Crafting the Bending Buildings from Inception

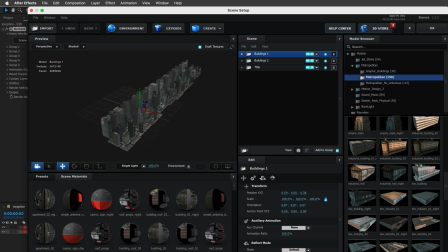4:16 So what I did is laid down a row of various buildings and arranged them in two main lines. So the skyscrapers are first blocking of course the views of
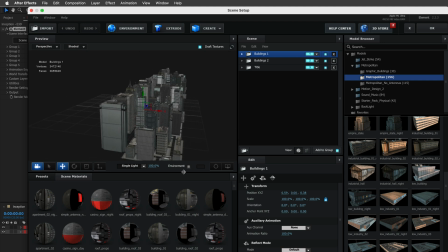4:31 the lower roof buildings that were there probably a long time before they were built.
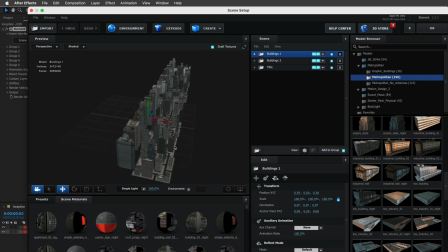4:37 Anyhow, after meticulously placing these buildings without any approval from the council, I've made sure that all of them will be part of group number one. So we can control up to five groups inside After Effects. I'll show you how to do it in a moment.
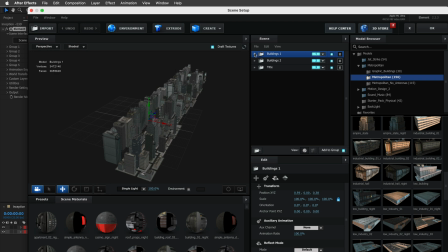4:56 But next, I want to show you that I've duplicated this group and then flip those buildings and then move some of them and rearrange them so they're not going to look as a duplicated mirror. And then I assigned the folder for this one to group number two. So I'll click OK to return to After Effects and then I'll switch to Custom View 1.
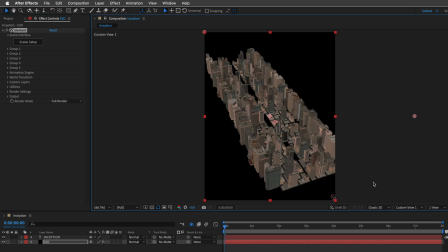5:22 This is a bird's eye view to our composition. Now, since we are viewing the comp from this custom view, we can't see any 2D layers that I already have in the timeline. So this is, of course, the Inception title.
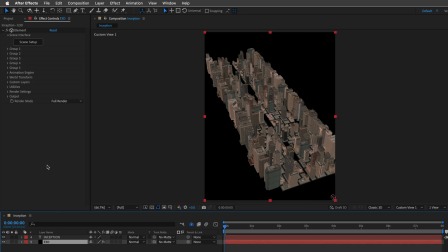5:38 But if I'll reselect the element3D layer, and then open up Custom Layers and twirl down Custom Text and Masks,
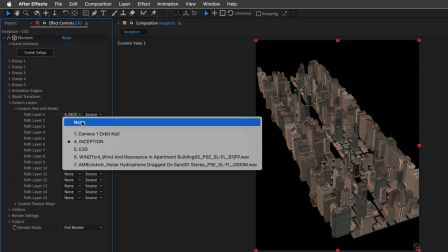5:47 we can see that this text is being defined as Path Layer 1.
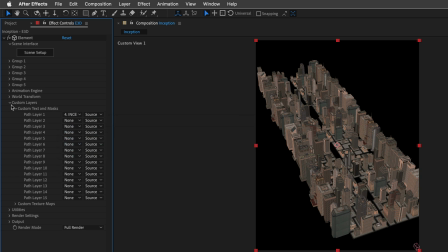5:53 So back in the scene setup inside element,
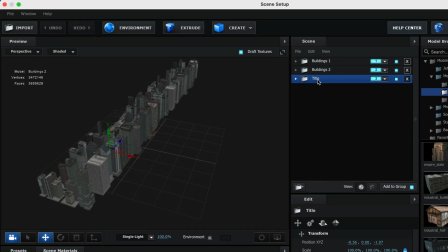5:58 we can see that this is assigned to the title group, which is already set to group number three. And over here we can design and extrude this text the way we want, which is what I did ahead of time.
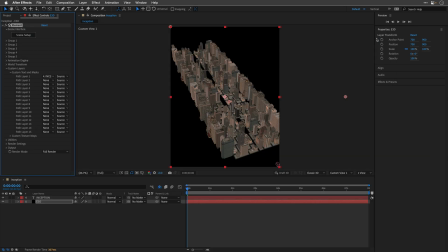6:12 So I'll click OK again, and I'll enable now group number three. And now we can have a look at everything together. Oh, by the way, if you are enjoying this video and you find it useful, please like it and also subscribe to the channel. Otherwise, I must send Terence after you, and he is not someone you want to mess with.
You tell him! You tell him I'm coming! Tell him I'm f***ing coming!
Oh wait, wait, wait there! There are children watching! Please forgive me. Ok, back to After Effects.
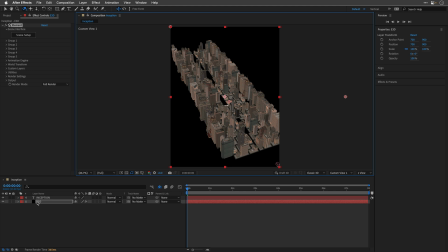6:51 Let's create the Bending Distortion. To do it, I'll open up Group Number 1 options, and under the Particle Look, I'll open the Deform.
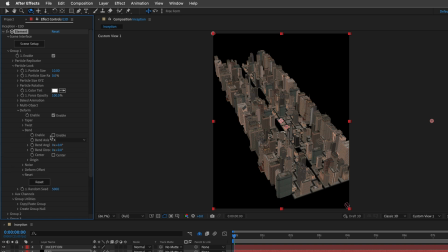7:02 Here we can enable Bend, and I'll set the Bend Axis to Y for this case. Then I'll set a keyframe at 1,0 with the current 0 degrees value,
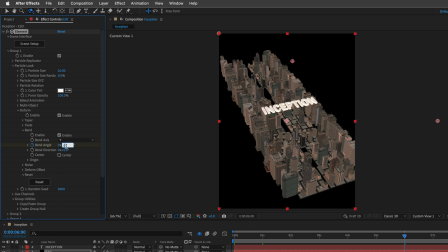7:16 and move to let's six seconds, over here we can set it to negative 120 degrees. Now I'm going to do the same for group number two, but in this case the first keyframe of course is going to be zero,
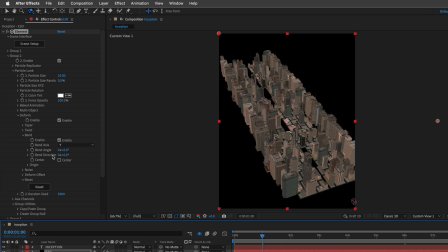7:33 but the second one under six seconds is going to be just 120, because we need the opposite, the mirror effect.
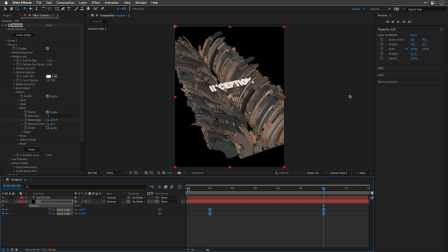7:41 I'll select both keyframes and press F9 to easy ease there, so it will a bit more smooth in terms of the animation, and then I'll go to the end of the timeline, and over here we can see that this effect isn't smooth,
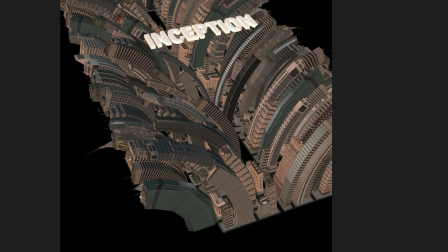7:57 it's not perfect, due to the fact that we don't have enough segments for the 3D geometry to bend. But for this instance, I think it will suffice.
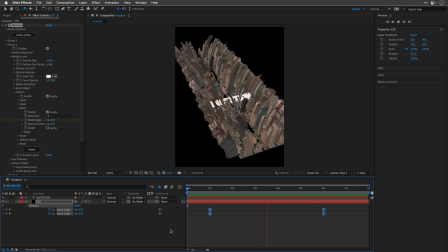8:08 We are also going to view this from a tighter angle, so it won't be as noticeable.